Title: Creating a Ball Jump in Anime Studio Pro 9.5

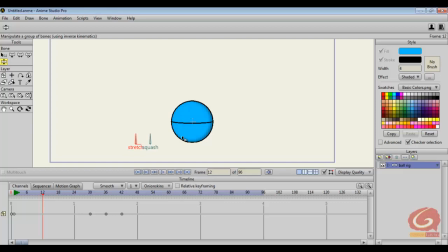So here in this example, the ball will make a squash at first from its initial shape, squash down, hold for a second, but that hold will be a little bit of more squash, and then finally holds and makes a maximum stretch,
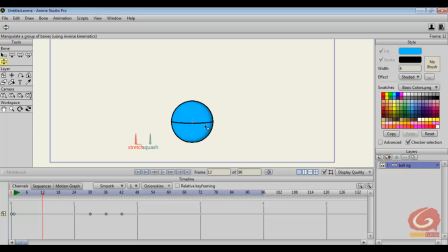and then jumps to the maximum point of height it reaches and comes down again. So how to do that is, click on both the bones with the help of manipulate bones tool,
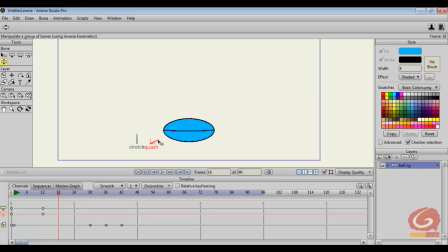then go to frame 18, squash the ball, then till like 24. I'll copy this and paste it. Like you can select this, edit, copy, and come to this timeline and say edit, paste.
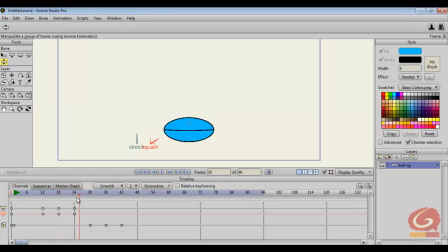But this is looking more static, so what I'll do is, on 24 frame I'll give it a bit of more squash so that this looks like
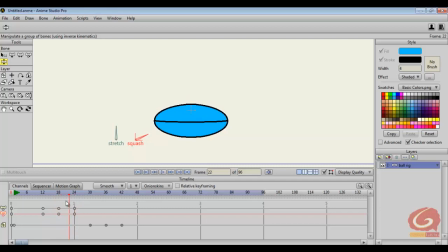moving hold. This is what is known as moving hold. You are still on the hold, but a bit of movement is still there. After that, copy this frame again, copy, paste on this particular frame,
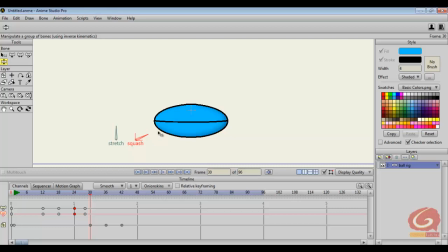and then on frame 30 where the ball starts to jump, give the maximum stretch. Why this is needed is,
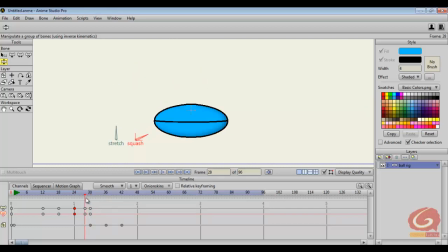because like if you jump, you don't directly go to the maximum point or leave the ground level with the same amount of squash. At first you will stand up and
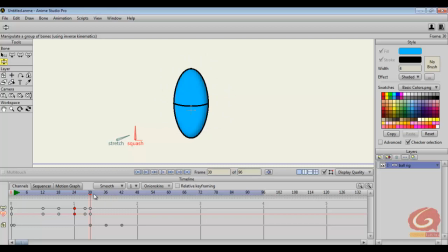gain a particular stretch on your body, and then move up, which is this maximum level. And yes, definitely here
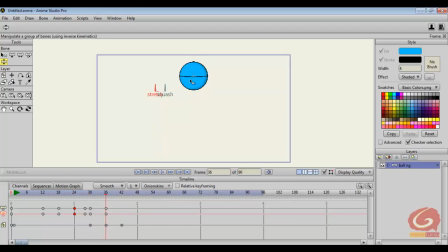to this maximum point you'll have your original shape of your body, and then while coming down from this point to the ground level, your body will have the maximum stretch, and then after some time
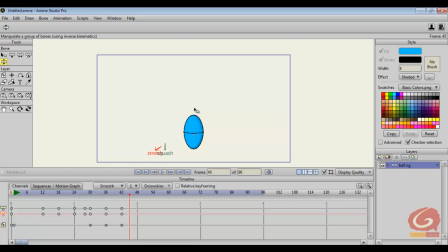like few frames, what will happen is, this is your standing position trying to touch the ground level, then you sit, and then you continue to your settlement.
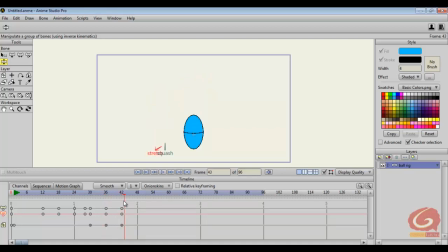So how to do that is, you come, touch the point, then come few frames later, you squash again after few frames, you stretch again
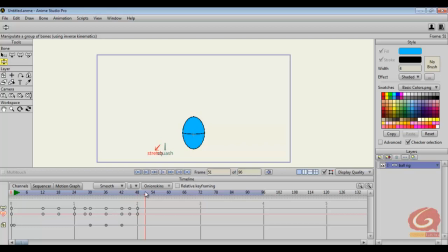a bit, then again after few frames you squash a bit more, and then stretch and retain your original position. So now let's have a look.
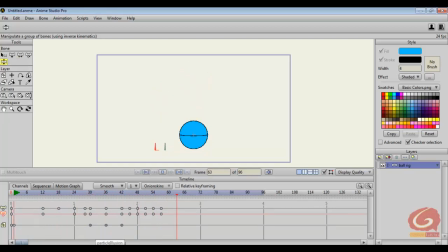Alright, so
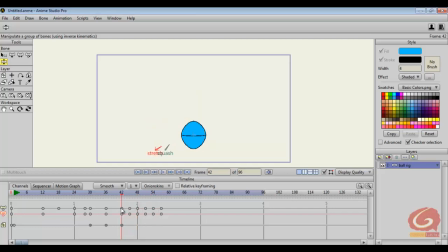I think this particular thing is like, the first squash will be pretty fast because it's coming with a force. So I'll drag this keyframe near to this, then this one as well, then it settles slowly.